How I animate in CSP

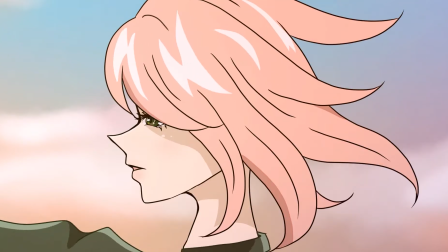0s
Today I'm going to show you how to animate. This 1.5 second animation took me around 3 hours to complete.
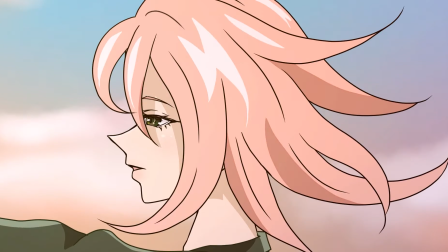6s
Most highlights, shadows and editing can be quickly done in an editing program such as After Effects to automate it and make the process faster.
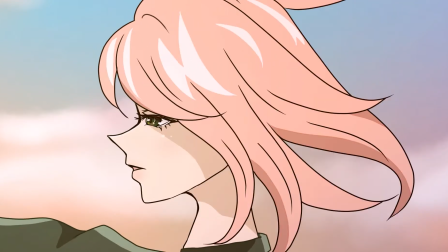15s
However, I will be exclusively using Clip Studio Paint EX for everything: sketching, animating, coloring, effects and compositing.
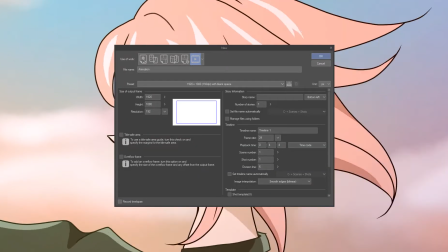22s
I like to use Clip Studio's default 1920x1080 canvas and 24 frames per second.
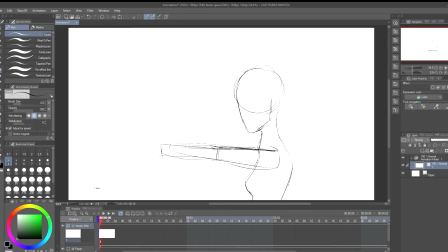28s
The first thing is to delete the default raster layer and replace it with a vector layer. This makes sketching so much cleaner and easier.
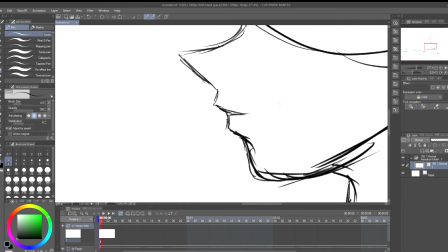36s
Here, I'm animating a simple scene of a girl reaching out for something as the wind blows. Next, I'm creating a new animation folder to sketch out the hair.
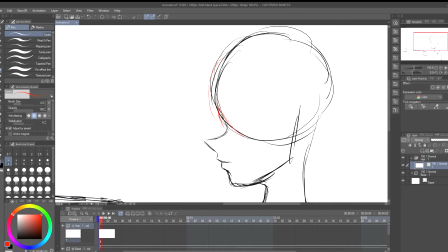45s
I like to use a different color each time, such as red, blue, or green, so I can distinguish the layers.
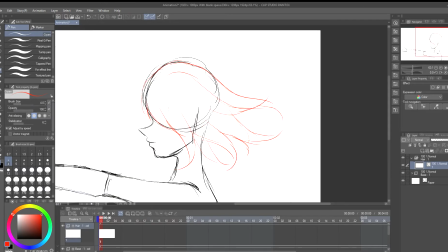50s
I am also keeping track of how many hair strands there are, so here I drew 8.
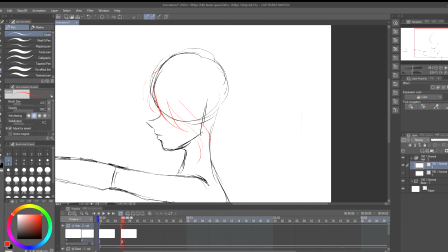55s
I want to keep this as consistent as possible, so some scenes don't have 5 or others have 10.
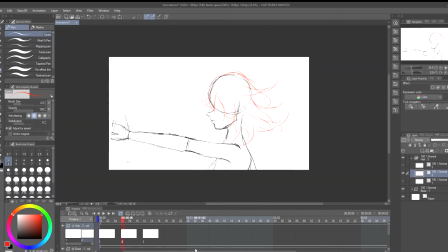60s
For this, I animate on 4s, so frame 0, 4, 8, 12, and so on.
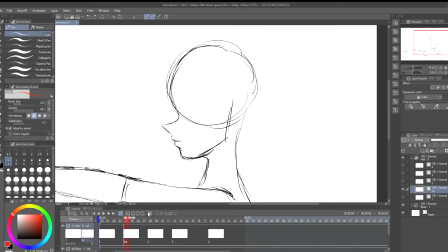66s
These will be the main frames. When I animate the main frames, I add the in-betweens.
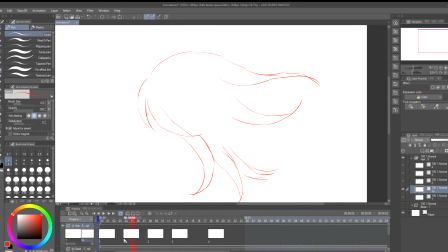71s
This will be on frame 2, 6, and 10, and so on. The reason I only animate on 2s is that the animation frame rate stays consistent, so some parts don't look smoother and some parts look choppier.
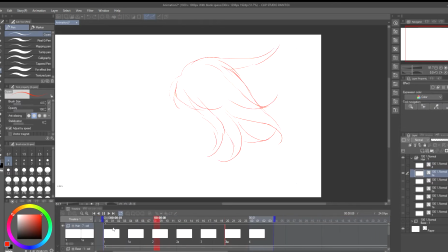82s
You want to animate as little as possible, so I suggest you reusing frames. I usually go in reverse order, as it saves so much time and you're pretty much only animating half of it. If you want your animation to loop, then use your second frame as your last frame.
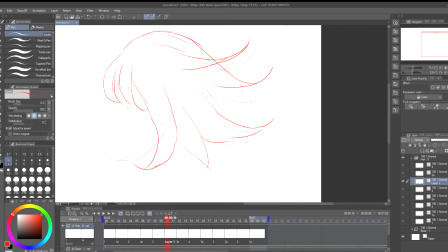96s
I found that the hair animation was a little awkward, so I decided to add an extra frame to help with the timing.
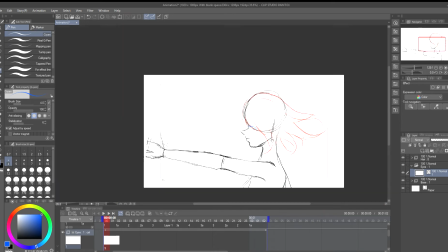103s
After I'm happy with it, I start to animate the next thing. Again, I create a new animation folder and replace the raster layer with a vector layer, and start to sketch.
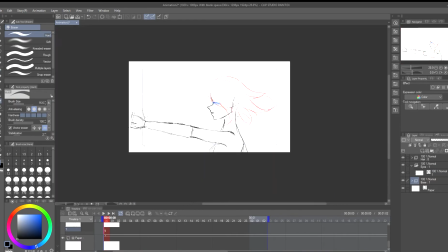112s
Next, I'll do the eyes and eyebrows. This frame will be moving, so I just only need one sketch.
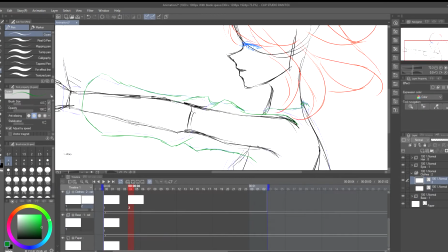117s
Then I move on to the clothes. I have 3 main frames and 2 in-betweens for this, as it's not necessary to make more.
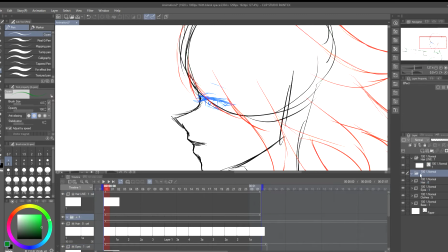126s
I make a folder called Rough, and I place all the sketches into it. This makes my file management more easy.
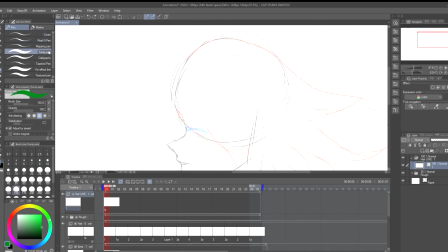133s
Now we get into the lining of the animation. I find this part to be the longest part of animating.
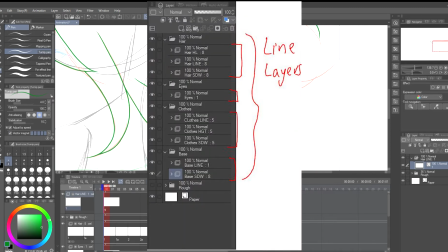138s
So I animate in layers: hair, face, clothes, and the base. Here you're just basically tracing all your rough layers to clean them up.
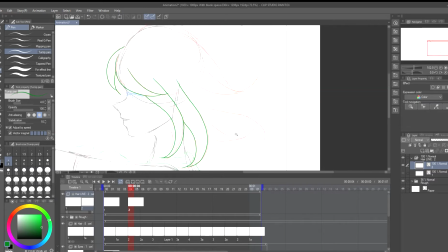146s
I like to use a turnip pen as it has the same line thickness and tapers a little bit at the end.
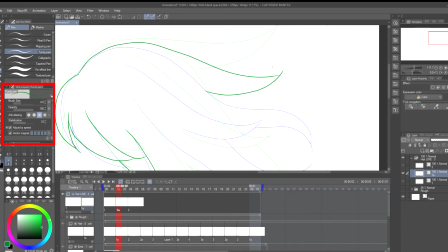152s
And this is the settings I like to use for my animation lining. You would use black to outline, but I decided to use green for some reason.
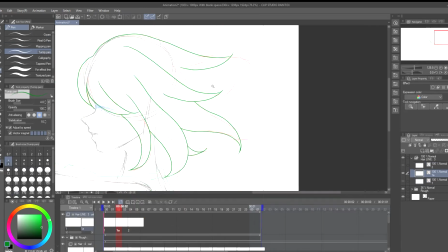160s
I soon changed it back to black later, so it's better if you start with black to, or whatever color you'd like your line color to be.
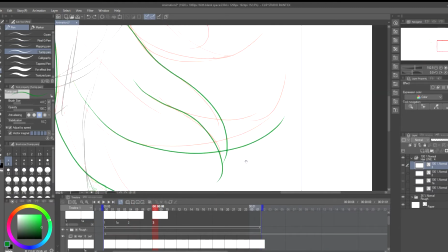167s
I start with the main frames, then use the cleanup line art to make sure my in-betweens are as accurate as possible.
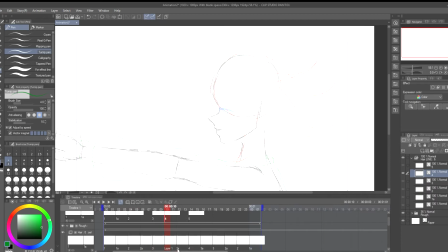173s
So I didn't realize that my recording software would not pick up on some of the recordings, but here is a separate clip of it.
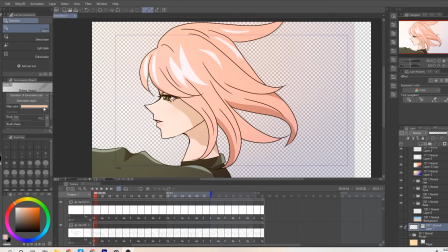179s
So I picked main color. In the color settings, you want to drag to whatever color you like.
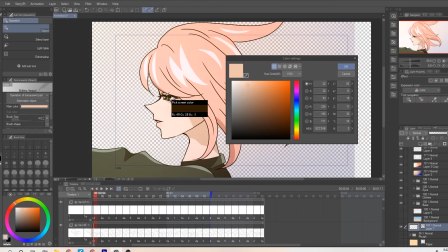184s
But if there's a specific color you want, then you can use the eyedropper tool and select whatever color you'd like.
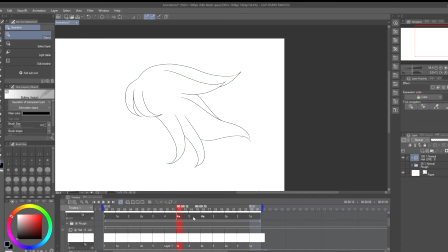190s
When it's all good, I work on the next part of the animation, which is the clothes and her jumper sleeve.
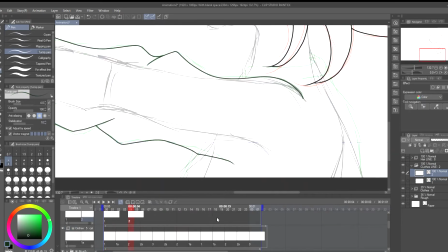195s
This is the same process as lining the hair. This is for the same with the eyes and eyebrows, and then the base layer.
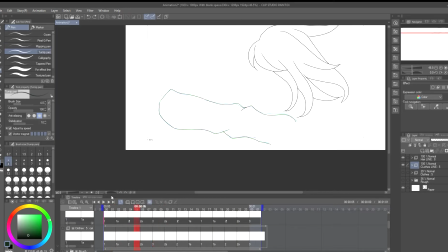202s
You only need one layer for these.
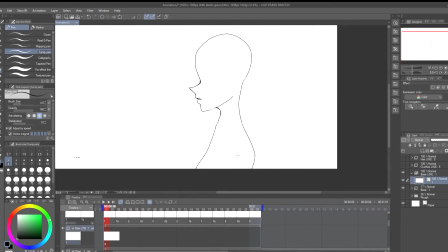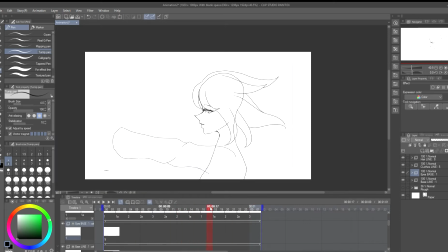211s
Once the line is somewhat complete, I double check to see if everything's okay. On the hair layer, you can see the base.
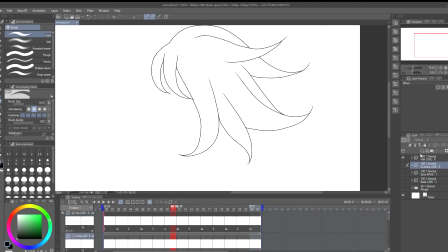217s
So I fix this by going back to the hair layer and redrawing that line. Highlights and shadows are next.
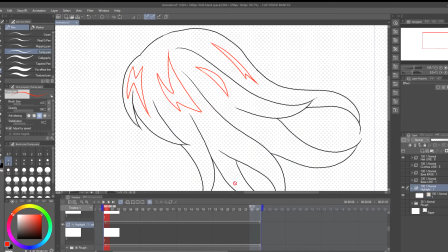223s
You'll need a separate animation folder. I call this hair HL, short for highlight.
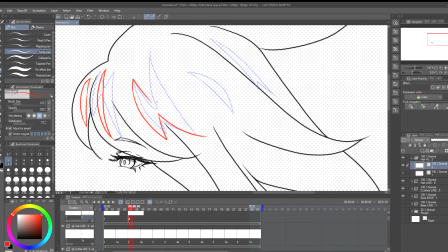228s
I like to use a red pen for this so I can see how the line of the animation will look. I use the hairline folder as a reference to draw where the highlights will go.
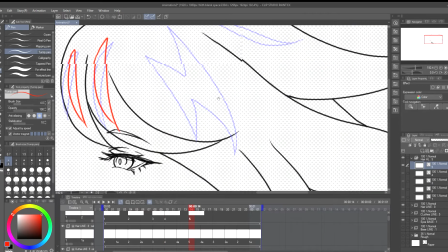238s
The same process once again, animating on 4s, then the in-betweens on the seconds.
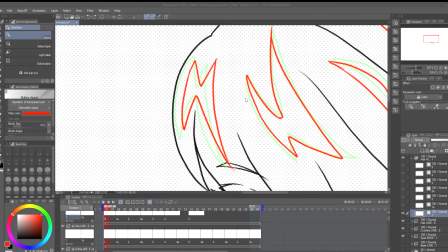243s
The reason why you want to keep the red line is so you can see it when you turn on the onion skin.
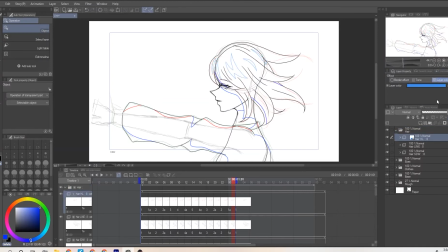249s
Another way of quickly converting the line color is to go to layer properties and select whatever color you'd like it to be. The only time you want to change it to a different color is when you've finished the line animation and you're happy with it.
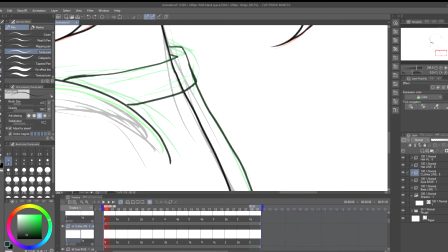263s
After that, we move on to the color. Here I'm just finishing off the clothes as I forgot to draw the jumper at the back.
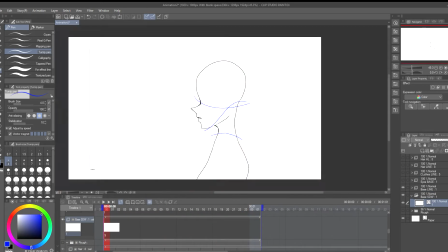270s
Then I make a new animation folder for the shadows called Clothes Shadow. I create a separate layers for the base and later on the hair.
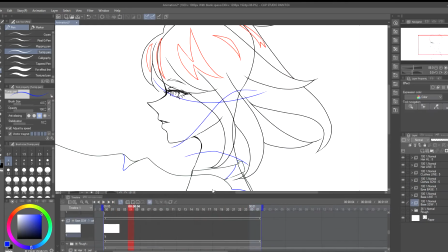278s
For the base, I referenced it off the hair because the shadows don't stay in one place when your hair moves.
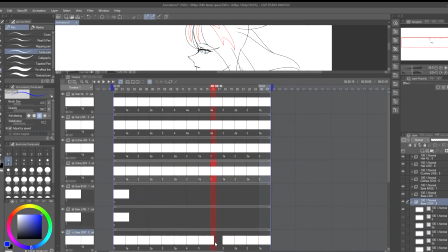284s
Also clean as you go, as it will be a pain in the ass to erase the lines later on. This just makes the job easier.
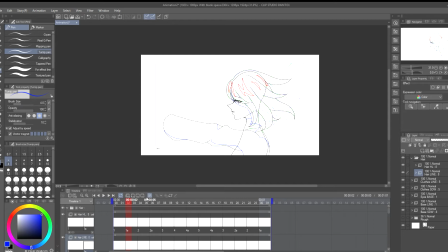291s
Because there were too many layers, I decided to put them into normal folders and name them accordingly.
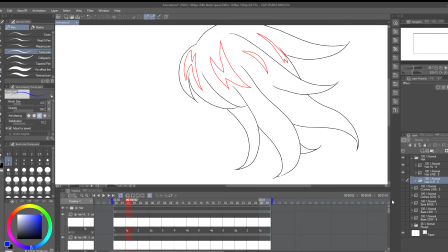296s
Finally, onto the colouring. Create a new animation folder and use the default animation cell layer.
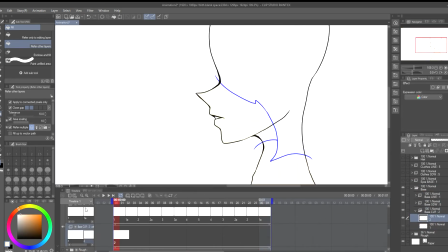303s
This is called the raster layer. With the rasters, you can color it and line it, but with the vectors, it's only exclusively for line art.
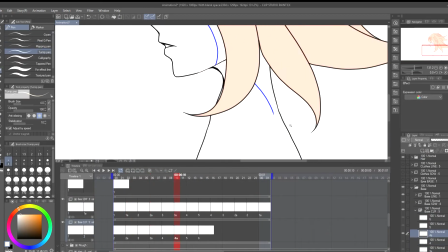310s
Well, that's what I mainly use it for. It's disabled on there, so you can't do it.
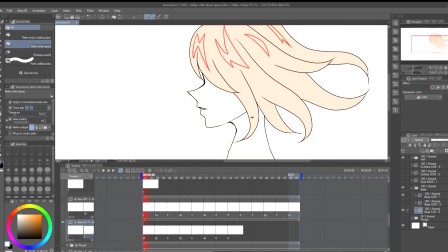316s
Now you can pick whatever you like your character to be. You need a separate layer.
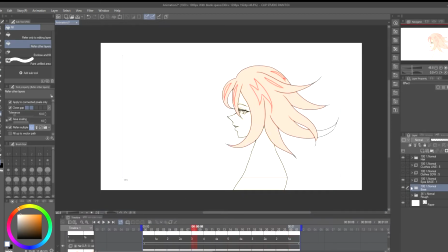321s
I call this layer whatever the base, the head, the hair, color, highlight, or shadow.
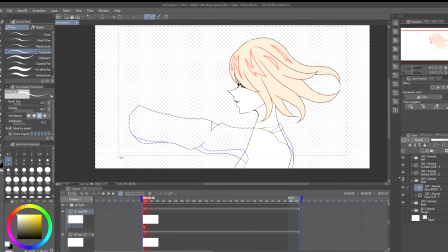327s
For example, hair, color, highlight. The highlight and the shadows go in a separate folder of their own.
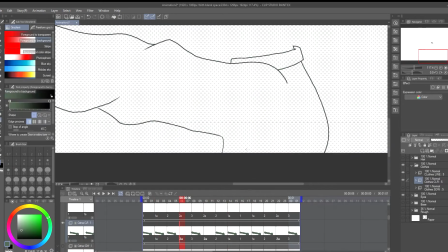335s
You don't include them with your line art. With the coloring, you create every new cell for every line cell you have.
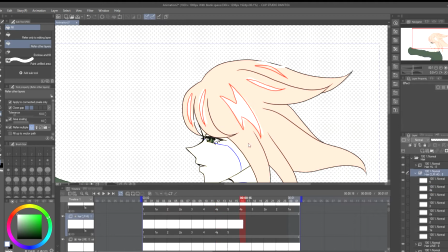343s
So they just go right below each other. Using the fill bucket, fill in the raster layers with all the colors you want.
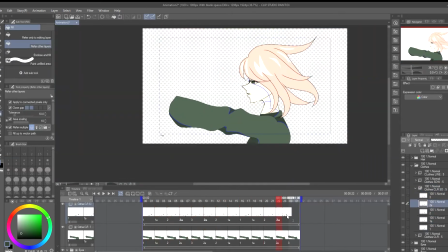351s
Then do this with every single layer you have. Because the eyes only use one single cell, you can just finish it off.
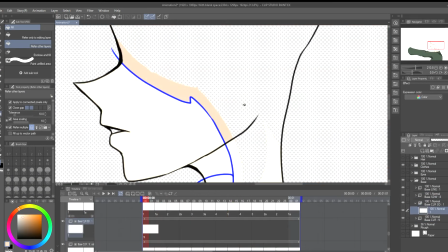358s
When I finish the coloring of the highlights, I go back to the folder hair HG, which has all the red lines.
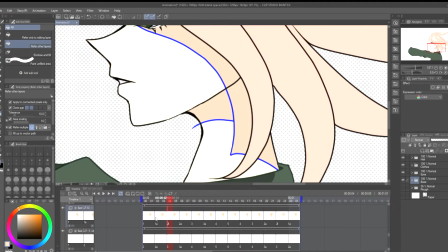364s
I convert the main color to white. This is to keep the sharp, crispy lines.
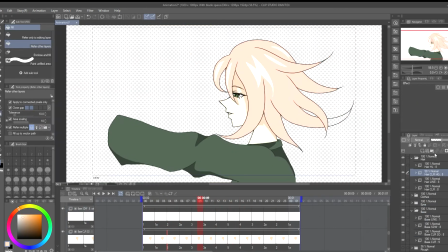369s
If you get rid of it, then it will just look ugly. I do this to all the layers that have shadows or highlight folders.
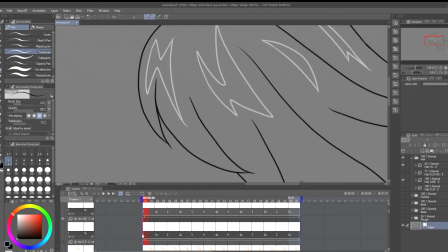375s
So after looking at it with the color, I thought there was something missing from the animation, especially the hair and clothes.
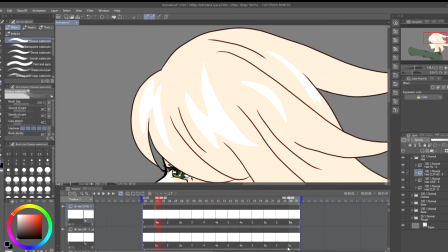381s
So I went back to the hair line animation and added a few more strokes. This is to make the animation look more fuller and complete.
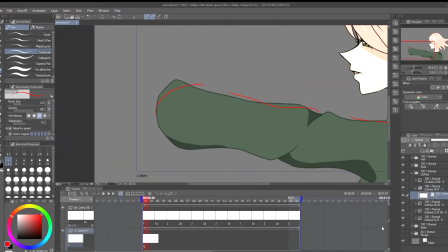388s
And later on, I added the shadows to the hair. With the clothes, I thought I could use a highlight layer as well.
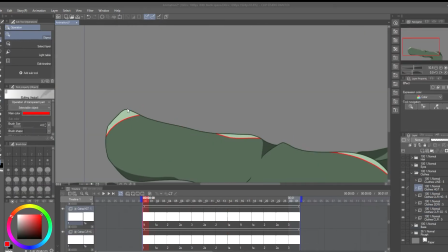394s
To get that sunset look on her, I decided to mess around with the color balance, which again, my screen did not catch, but here is me messing around with it.
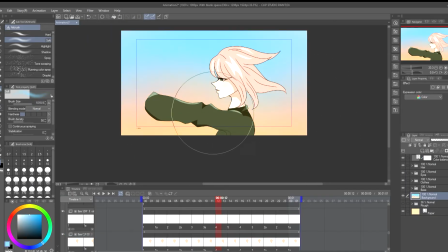405s
I worked on the background next, which was a simple sky with clouds. This is where I decided to add the shadows on the hair.
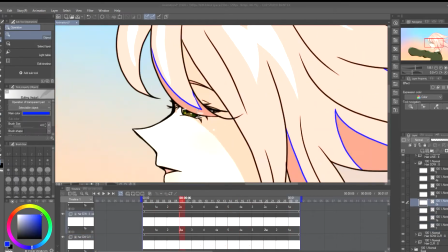412s
Once the animation is complete, I move on to the color grading. I created colored filters on a separate layer to go on top and lower the opacity.
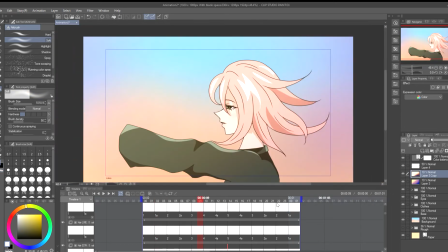421s
I created a dark one for a deeper color saturation and a light warmer one to mimic the sunset.
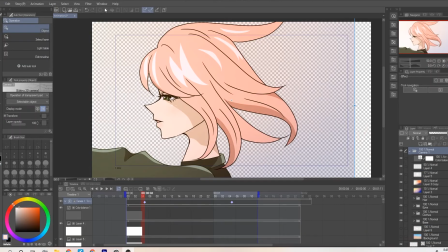430s
I want to create a pan for my animation. So on the top, click animation, then I click on new animation layer, then 2D camera folder.
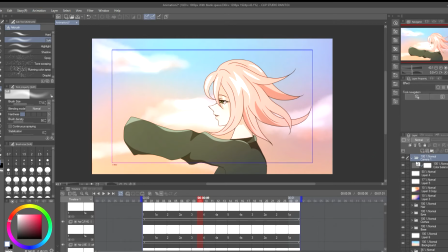440s
This creates a 2D camera where you can move your animation. You grab all your files and plop them into the 2D camera folder.
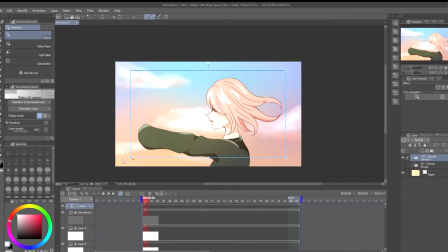449s
I like to work in show field guide as a reference on how the final might look.
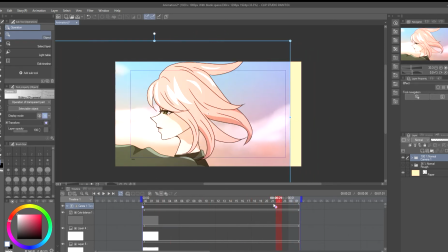454s
Here on operation on object mode, I move the light blue rectangle. This automatically creates a keyframe.
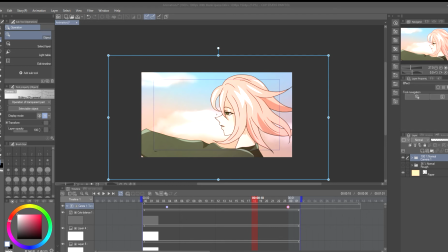461s
I place it on the left so it will pan to the right. I switch to show camera's field of view to see how the final looks.
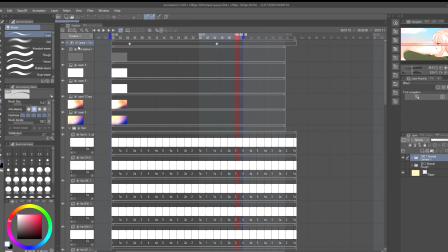469s
I like to render the animation each time as the playback button isn't that accurate. I found that the animation looked a little too short, so I decided to extend it a bit.
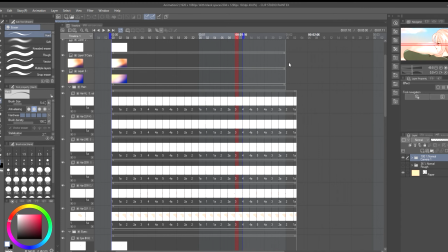478s
I did this by adding cells. I basically just reused the frames again.
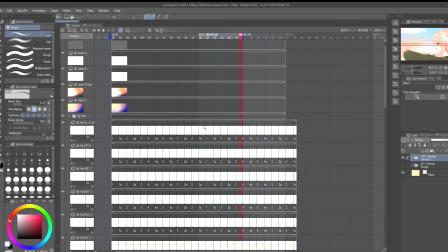484s
Once the timing is complete, you can export the animation. You can do this by going up to File, Export Animation, and click on Movie.
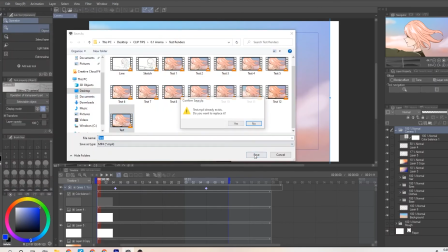492s
And you want to save it as whatever name you want it to be. And on the settings, you want it to be in 1920 by 1080.